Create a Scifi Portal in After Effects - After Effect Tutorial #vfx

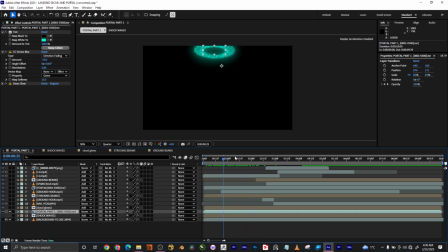So in case you don't know Cinema 4D, you can also do this in Blender. Okay, so you just have to use spline and every other thing else, and use array to align them, and you can still get this effect done. So that's what I use, and this is showing the
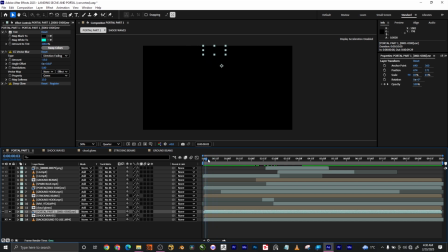beginning of the portal, and this animation is showing how the portal is opening, and it remained that way for a while. So that is what I did right away here.
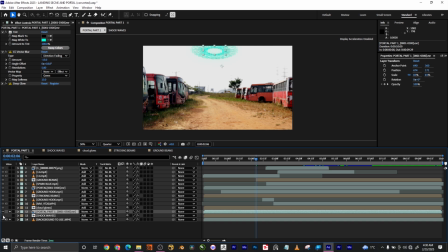So if I should bring this back and also bring this back, so now at this point, this is what you are having right away here, just these two things, and it's not enough, but we are building it.
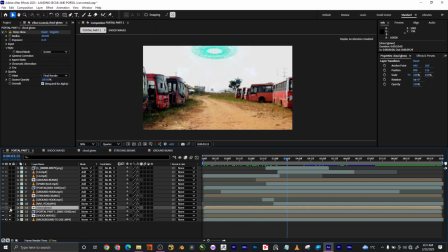So the next thing I did is to add uh, a cloud glow. Okay. Now this cloud glow I added is, as you can see, it's adding this
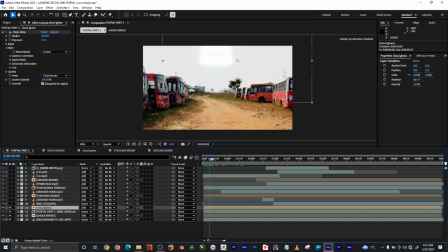energy, this kind of serious forceful energy in this. And if we are going to take other things down, you will see that we are having
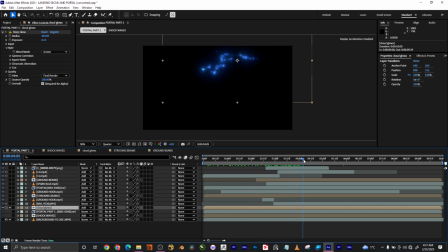this kind of activeness in the cloud, okay, showing that this is cool. And I don't know how to explain it, but I just hope you get what I'm trying to say.
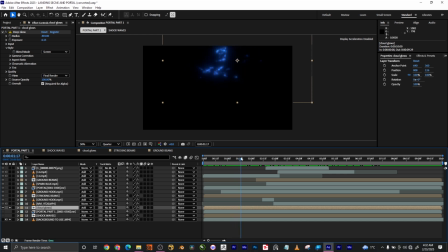So when you're having the spotter, so it is electrified at this moment, it is active, it is powerful at this moment. So these are the beams that help us read that meaning into it. Okay, and as you can see, we have, if I turn on the background right there, you can see them in the sky.
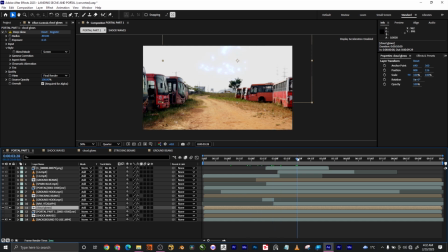Okay, so we're having this all around, okay, giving us this randomness and giving us this active look of the bottle. So if I should switch every other thing back on,
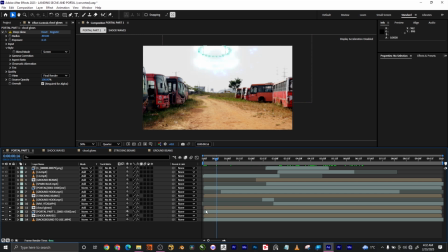you can see we're having them just all together. So I look at the background, you can see them right there. It made this lively, it makes the portal lively. Yeah, that's one the message I'm trying to pass. Sorry for that.
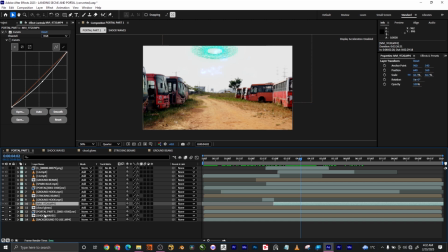So the next thing I did is to create, if I turn this on, these are the characters. Okay, these are the characters. So based on this is not
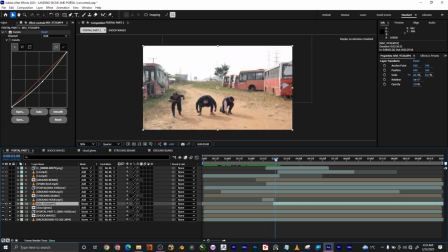directed for such a portal like this, but this was directed for another thing.
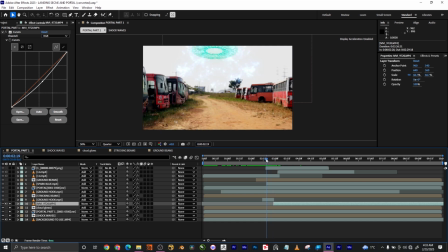So but I just had to use my creative directory to get this done, but I'll show you how I did it. So at this point, we're having this character here. You might be thinking this is not blending,
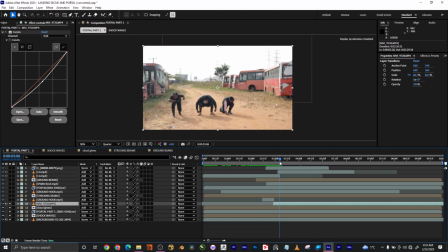this is not going the way I thought it is, or it's not going the way I imagine. So but don't worry, sit tight, you will get the whole gist of it. So as we go on, the next thing I added is the ground hook. Okay, I call it the ground hook.
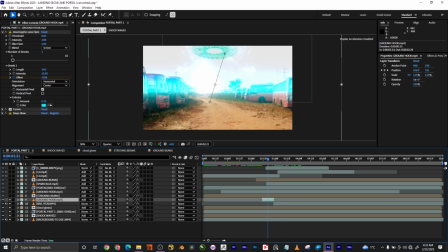So that is this little, let me give you these colors. The ground hook is anamorphic lens, and this anamorphic lens is animated by the offset here, so and also the position. So that is what I did right away.
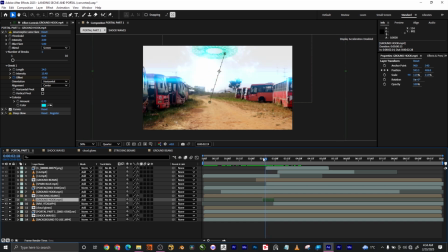So I animated the offset and position, and the offset gives us each different kind of lens.
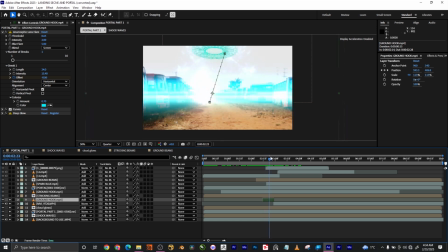As you can see, at the beginning we are having few, and when this is descending, it is we're having more.
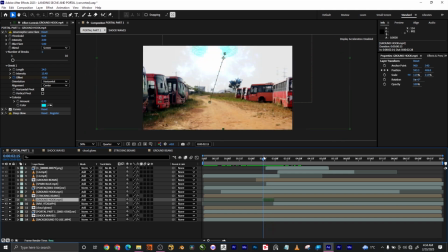So this is used as a transport. Okay, this anamorphic lens is used as a transport at this point to bring down these characters, as you can see right away.
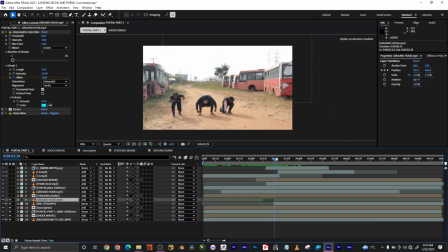So to bring down these characters, and that is the story it is telling here, and it is also nice and cool.
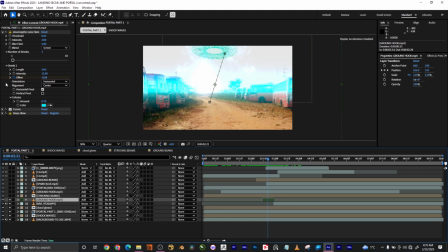So that's what I did right here, and you can see the effect right here, anamorphic lens flare, and I animated the offset, and I also animated the position. So I added a curve to it and to dial it down a little bit,
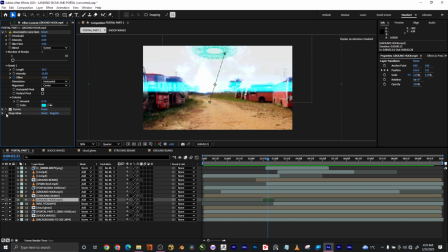and I also added a deep glow which sells everything. Deep glow is a nice plugin. I advise you to go and get it. So the next thing we have here is the striking beams.
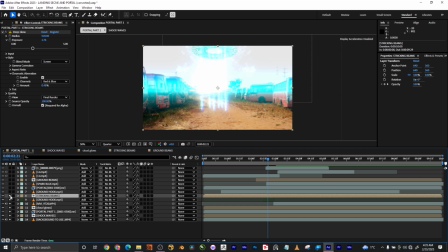Okay, so when this portal came down, have beams like electrical beams. Okay, so and if I should
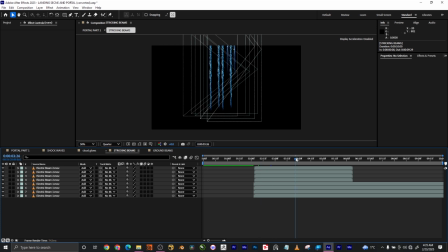open this right here, now you can see our electrical beams, right? So I place them around this portal to also give us this kind of look that actually something is descending.
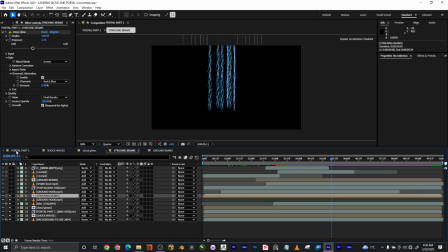Okay, and it is cool. So once we go back, we're having this right away.
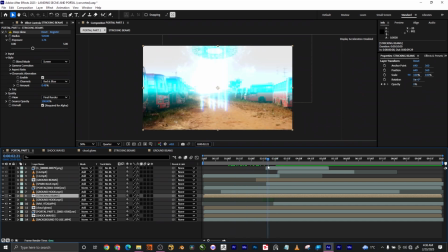Okay, so we're having the beams right away when the portal is good, and you can see the beams dropping down, and they are all blending together.
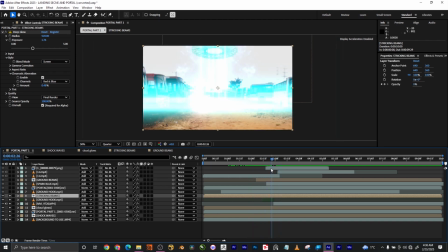So then we have our characters here.
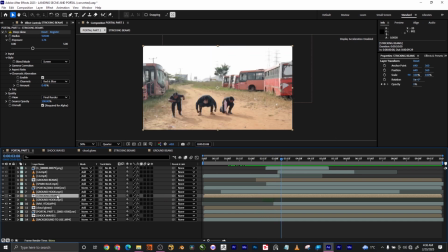So while we are still building this up, the next thing I added is a ground hook.
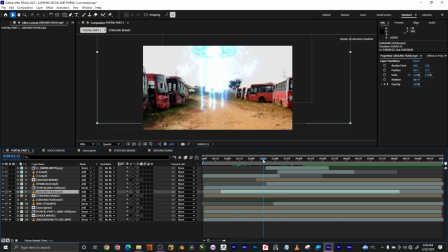Okay, so as you can see, there's nothing at the middle of this portal. As you can see, look at the portal hole. So there's nothing there, there's nothing active there. So I added this
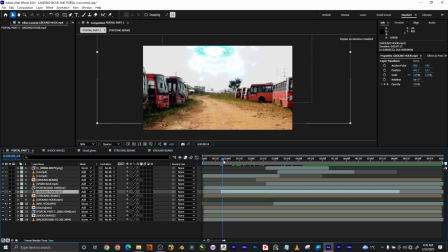energy there to give us this expression that actually there's something emitting from this portal, there's something coming down from this portal, and that is what I did right away there. So which is very, very nice and cool. So I just
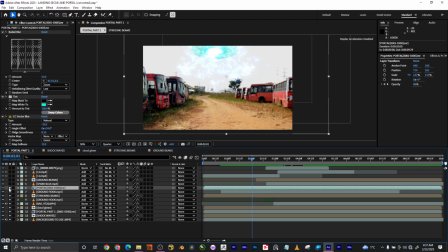added something else, which is also same kind of portal look we have, but this time I duplicated it and I added a radial blur to it and set the amount to 53. I set it to zoom, okay, not spin.
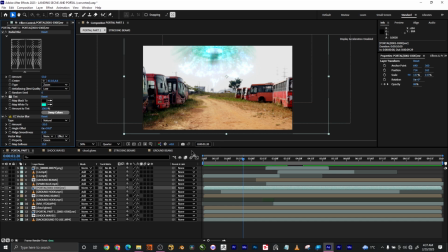I set it to zoom, and once I get exactly what I'm looking for, then I set it back to
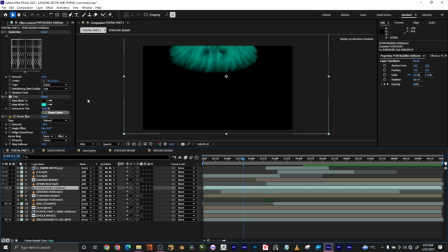if I should turn this off right away, this is what we're having right away. So I added a vector blur. So this vector blur is giving us this nice and soft flow around this portal.
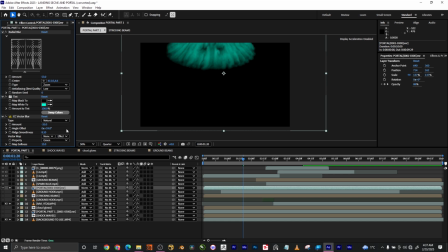So, and that is what I did, and I set it to natural, I set it to green. So this is also how right away here. And once I turn on the rest,
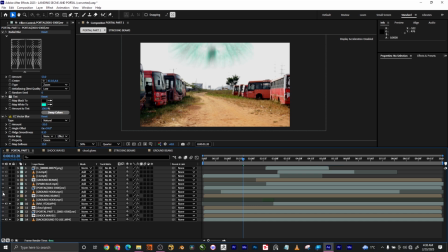and I blend them all together, and you are going to see how it blends with the sky right away. Then, so if I should turn on the rest of the effects, you can see they are all blending in just fine. So this is what
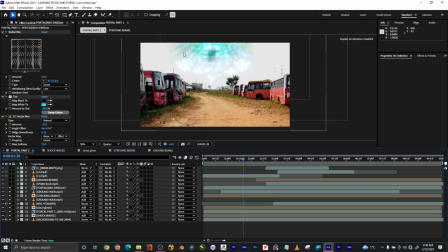I did with that part, and now we're having this soft edge blending with every other thing in the background, and that is what I did in this aspect.
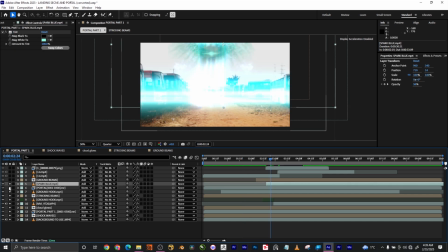So let me just turn off the rest for now.